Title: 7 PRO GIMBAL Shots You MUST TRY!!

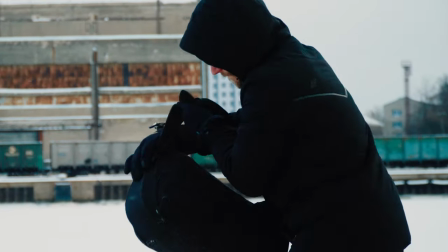0s
You may want to give me your attention, because for the next 3 minutes, we'll be going on a journey to show you 7 epic shots you can do with your gimbal.
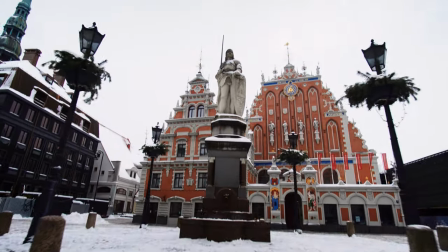7s
Without any further ado, let's get this party started.
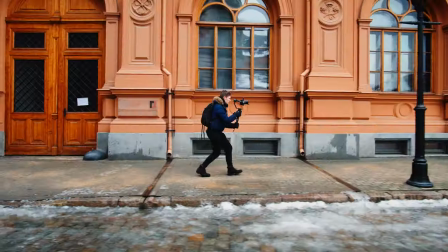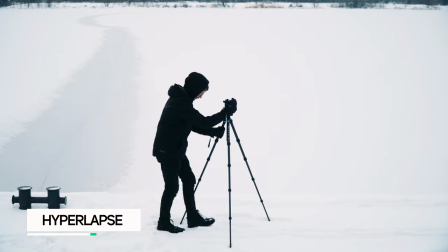15s
First one is hyperlapse. Remember how painful it used to be doing hyperlapses with a tripod?
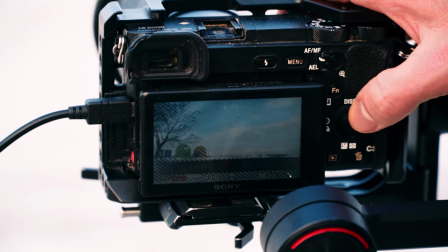21s
Well, here's a faster way to do it. Get an intervalometer, connect it to the camera, dial down the shutter speed to get that sweet motion blur, and if the image is too bright, use an ND filter.
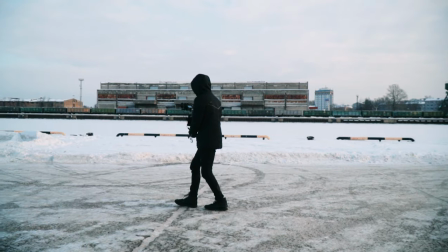30s
And boom! In just a couple of minutes, you can achieve this.
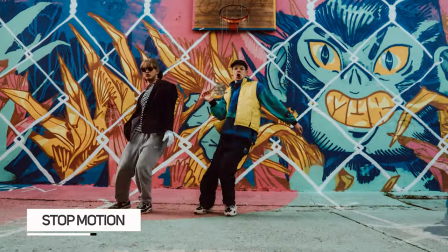36s
Next is the stop motion effect. This shot is similar to the hyperlapse method, however, has a completely different result.
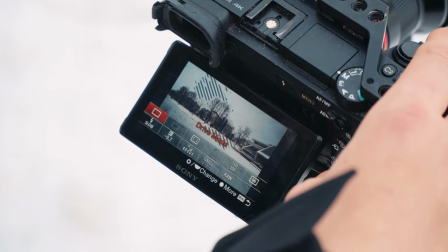43s
All you need to do here is switch to continuous shooting on your camera, so you can do this.
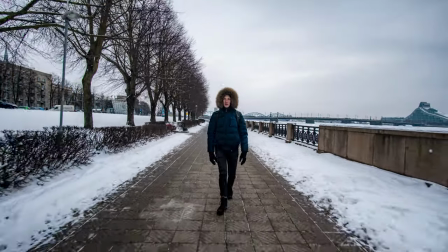49s
Now, simply hold down the shutter and get a shot how you would normally do. I know, it looks weird, but wait until we slow it down by 50% and add warp stabilizer.
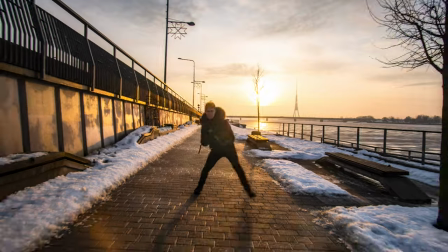58s
Oh yeah, now it's looking cool. We actually made a whole dancing video using this method, so go and check it out.
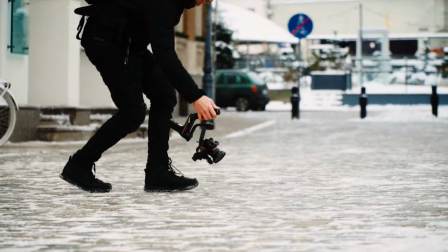64s
The hero shot. This one is very simple. Hold your gimbal as low to the ground as possible, start by filming the ground,
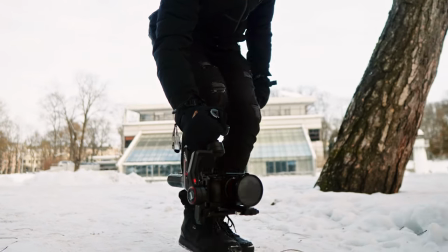71s
and as you get closer to your subject, slowly pull your camera up while keeping your gimbal low to the ground.
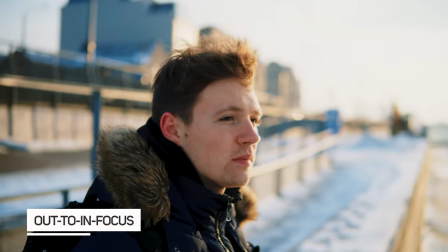80s
Out to in focus. This one is awesome and super simple as well.
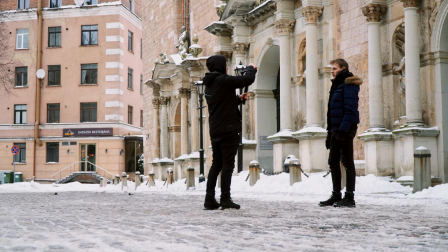84s
Start by opening your aperture as much as you can, get close to your subject, focus on him, and now lock your focus.
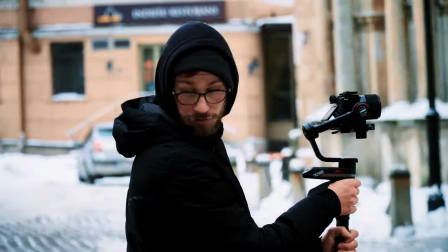90s
Hold for a couple of seconds and then start slowly backing up. Once you have the shot, all you need to do is reverse it in post and you get this dreamy effect.
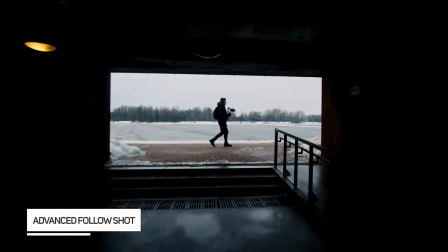98s
Next level follow shot. Had no idea how to name this one, so yeah.
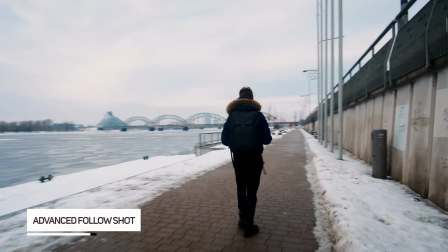102s
Anyway, this one is as simple as it can get.
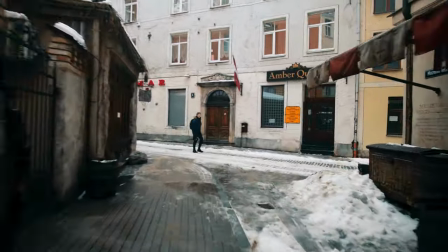105s
Find a tunnel or an alleyway, start by being far from your subject, and as they pass by, get as close as possible to them and make sure to walk fast.
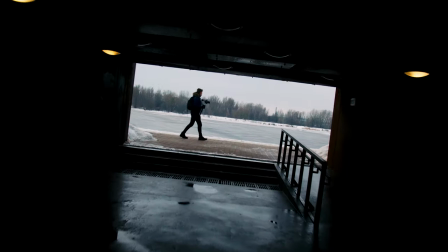113s
This will add a bunch of dynamism to your shots, and if you add a little bit of rotation and zoom to your shot, it looks almost like an FPV drone shot, eh?
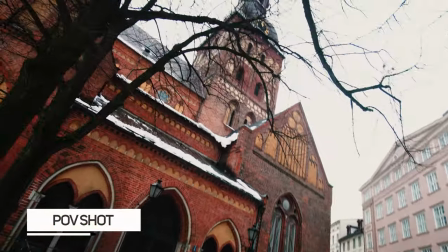122s
Nice. Talking about FPV drones, next one's the POV shot. Switch your gimbal mode to POV and simply go crazy.
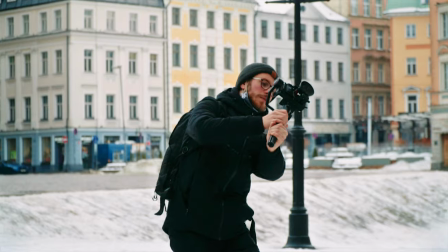129s
It's the same thing as filming in the follow mode, but now you can roll your camera to the left and right. I'd recommend using this mode when filming action scenes.
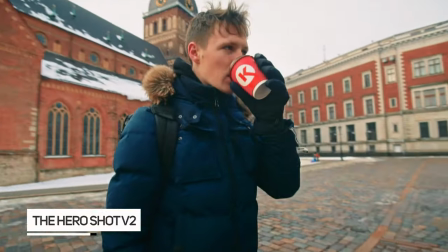136s
The hero shot version 2. Man, I am just so creative with these names, eh?
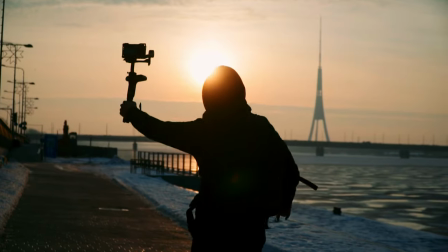141s
This is similar to the original hero shot. However, this time not only you'll be tilting your camera up, but the gimbal as well.
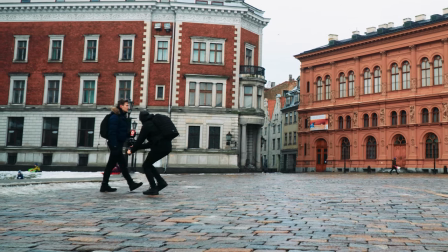147s
And you're gonna be orbiting around your subject. I know, this sounds complicated, but if you look at this clip, you'll see that it's really simple.
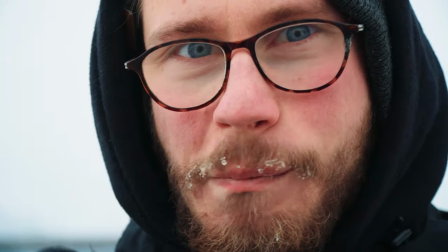155s
And this is a great establishing shot for your protagonist. Don't be afraid to twist your gimbal in weird ways.
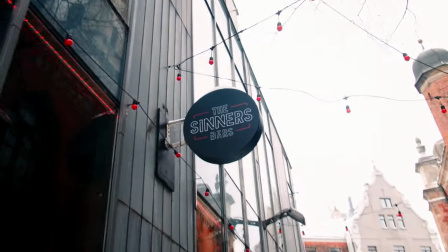160s
I am sure you'll come up with awesome gimbal moves along the way to get these types of funky shots. And a little bonus tip for all you lovely people.
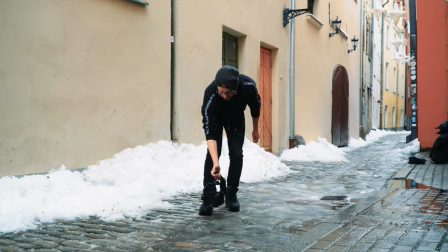168s
If you're not feeling your shots when filming action, simply try to change your perspective by holding your gimbal as low to the ground as possible.
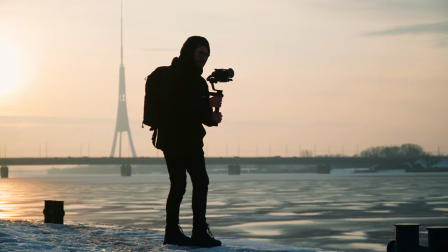174s
This will make your subject look way more epic and badass. Hopefully some of these gimbal shots will inspire you to go out and experiment yourself. Have an awesome day and you know the drill. Peace out.